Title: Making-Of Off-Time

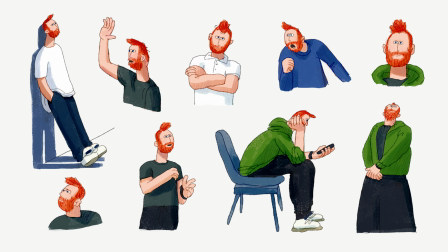248s
I applied. I was really excited and surprised when they selected my project.
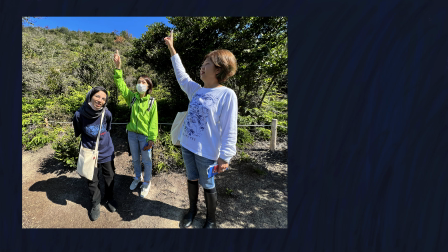254s
The residency itself was more focused on interaction between the
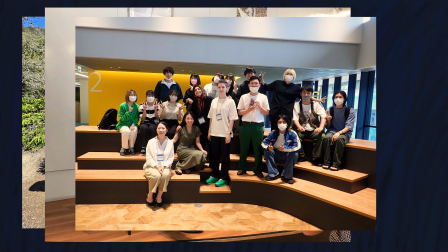259s
artists and local students and people interested in animation.
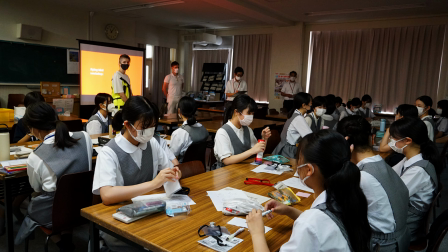264s
We gave masterclasses, workshops, and talks showing our work.
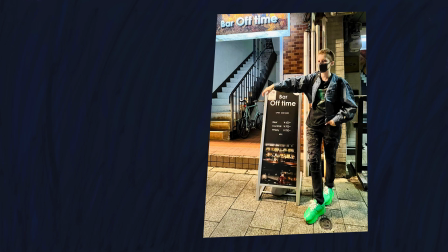270s
Film production was secondary to all of that.
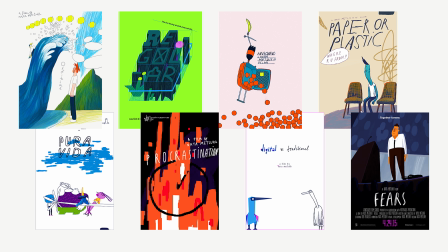273s
Each of my films has a different visual style and a different production approach.
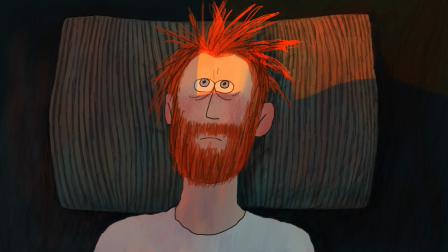279s
For Off Time, I decided not to make an animatic. That was a mistake.
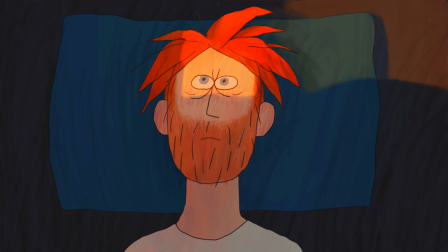285s
It cost me several extra months of production because I kept re-editing the sequences of shots.
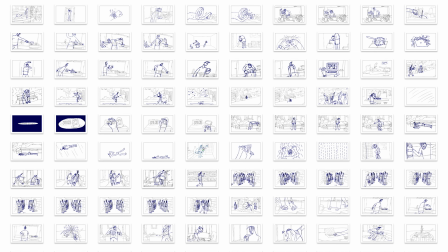291s
So I only had the rough storyboard and I animated scenes one by one based on it.
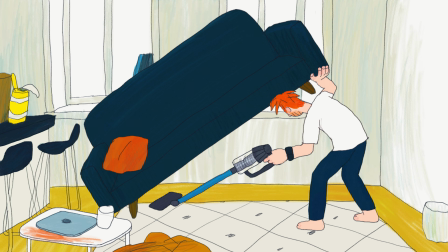298s
I don't recommend doing that. I kept adding more ideas about what can go wrong in broken time.
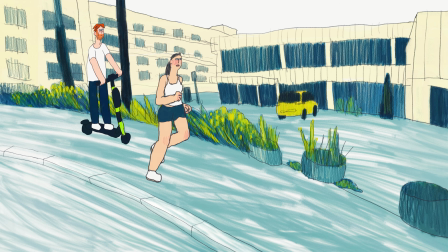307s
A couch can crash you in sped up time. You can get hit by a bike in reverse time.
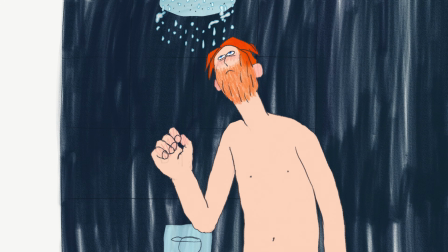314s
You can't shower in frozen time. And you can't watch a movie in time lapse.
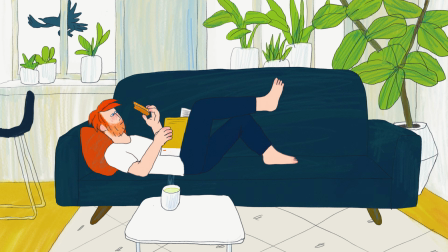321s
But there are good things too. In slow time, you can finally relax with a book and tea,
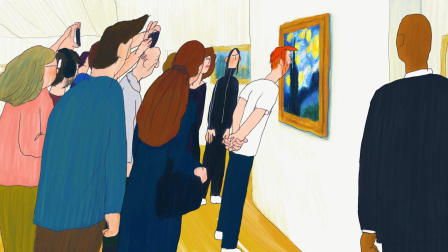329s
enjoy art without pushing through crowds, play around in loop time,
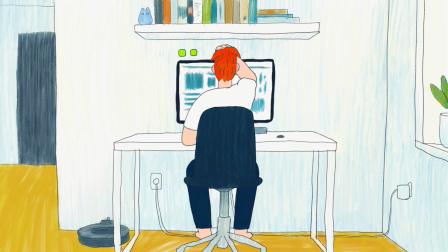335s
finally finish all your tasks and clean the apartment, and just enjoy slow life.
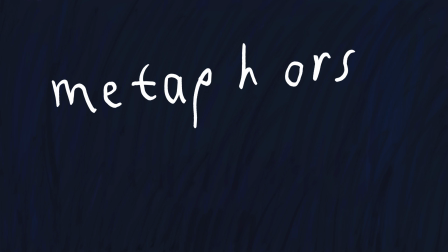344s
There are a few visual metaphors in the film.
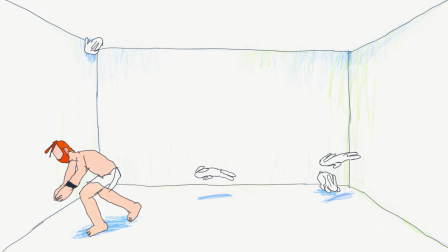347s
Tim's multitasking is shown as trying to catch several rabbits at once and catching none.
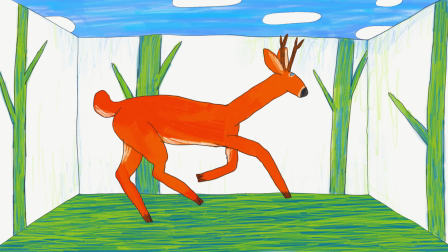354s
When he feels broken in the morning, runs like crazy to the kitchen, or gets completely stuck.
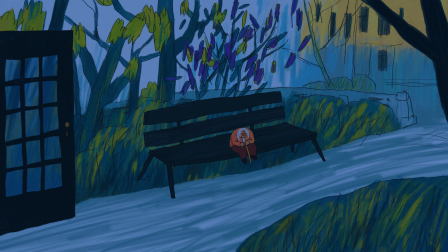363s
Some of my favorite absurd moments are when the old lady deflates and becomes tiny,
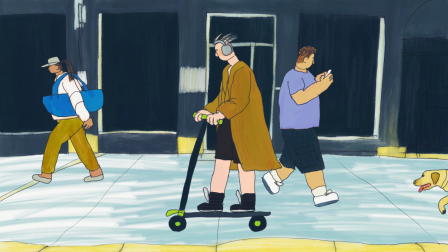372s
the fourth wall break when time freezes and the camera can't track Tim anymore, so he has to rotate it himself.
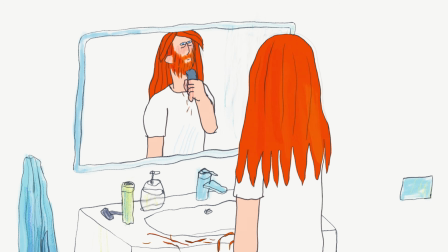381s
The shaving scene in slow time where his reflection can't keep up with him.
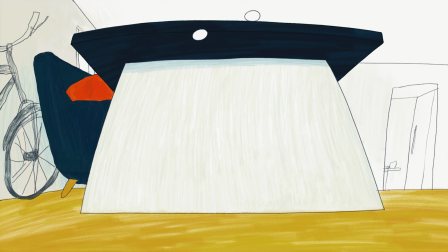387s
The moment when time breaks because of a dropped egg.
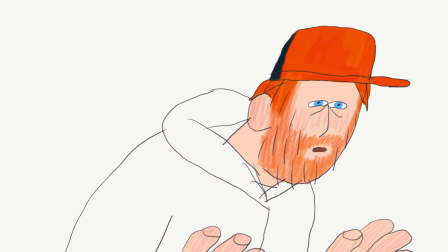392s
And when the dinosaurs go extinct because Tim sneezes.
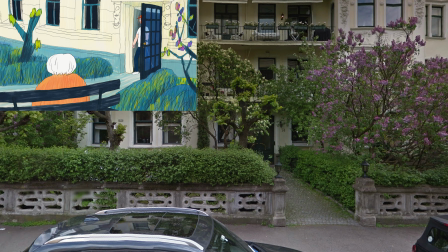398s
For locations, I usually pick a real place to keep the references cohesive.
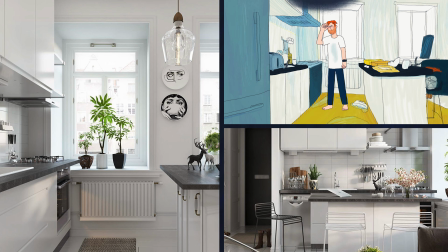403s
Here it was Oslo, Norway. Tim spends a lot of time in his apartment, so it had to feel minimalistic.
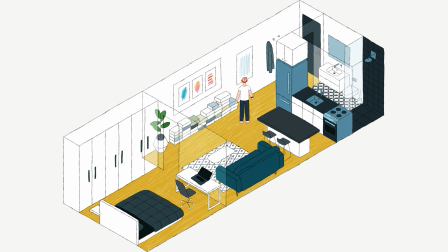410s
I also made a model of the apartment to keep everything consistent and understand where all the objects were.
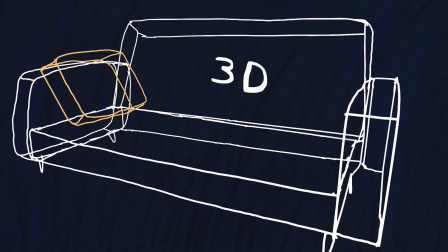418s
I used Blender for some complicated scenes.
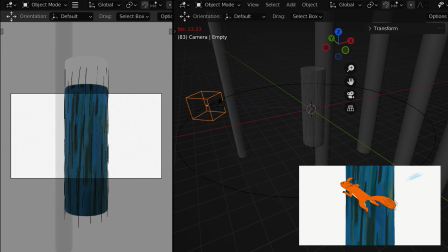422s
The squirrel running around the tree or Tim wiping water into the drain.
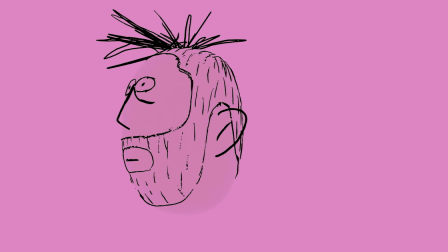428s
I also made a 3D sketch of Tim's head but didn't use it.
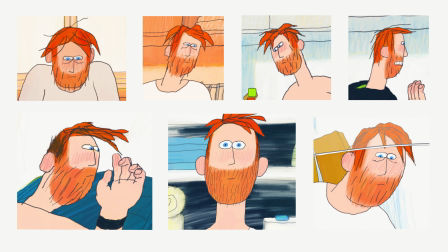433s
I like when characters go slightly off model and imperfect.
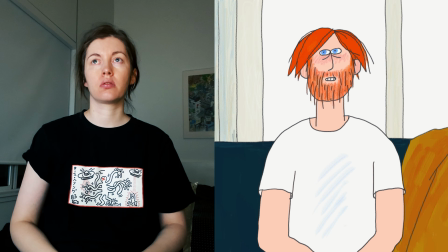438s
For animation, I usually record videos of myself as a reference.
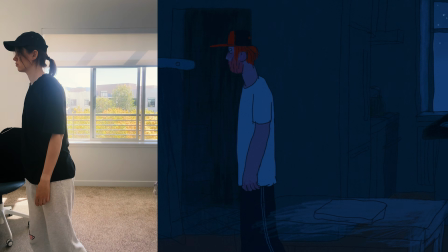444s
It's not about copying the movement exactly, it's more that when you act something out,
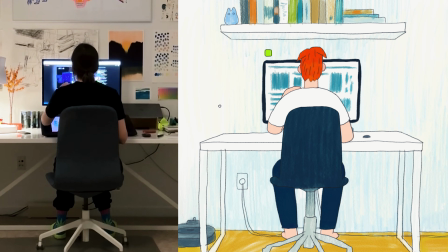450s
you notice things you would never think of sitting at a desk.
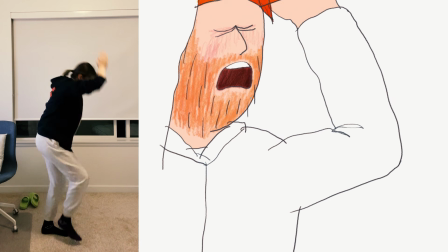454s
Small things like how your weight shifts before you actually move,
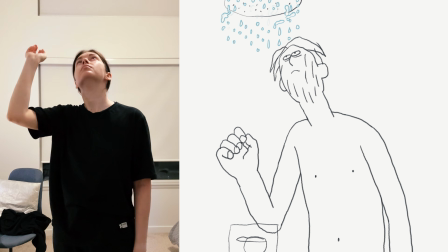460s
or how your hand does something slightly unexpected.
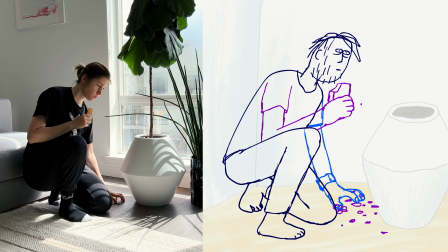465s
Those details are hard to invent and even harder to notice when you are just imagining movement in your head.
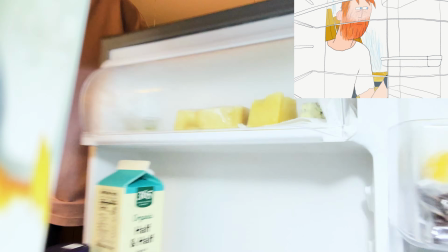473s
But it's important to start from something real. The last stage was sound.
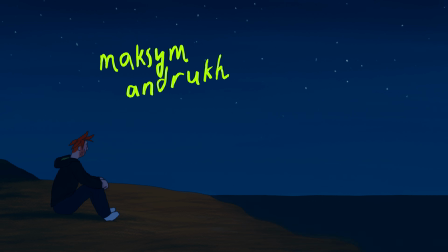479s
Maxim Andruch is a Ukrainian composer who did all the music and sound design. I worked with him on other projects before and can really recommend him. The main theme especially fits the mood of the final sequence.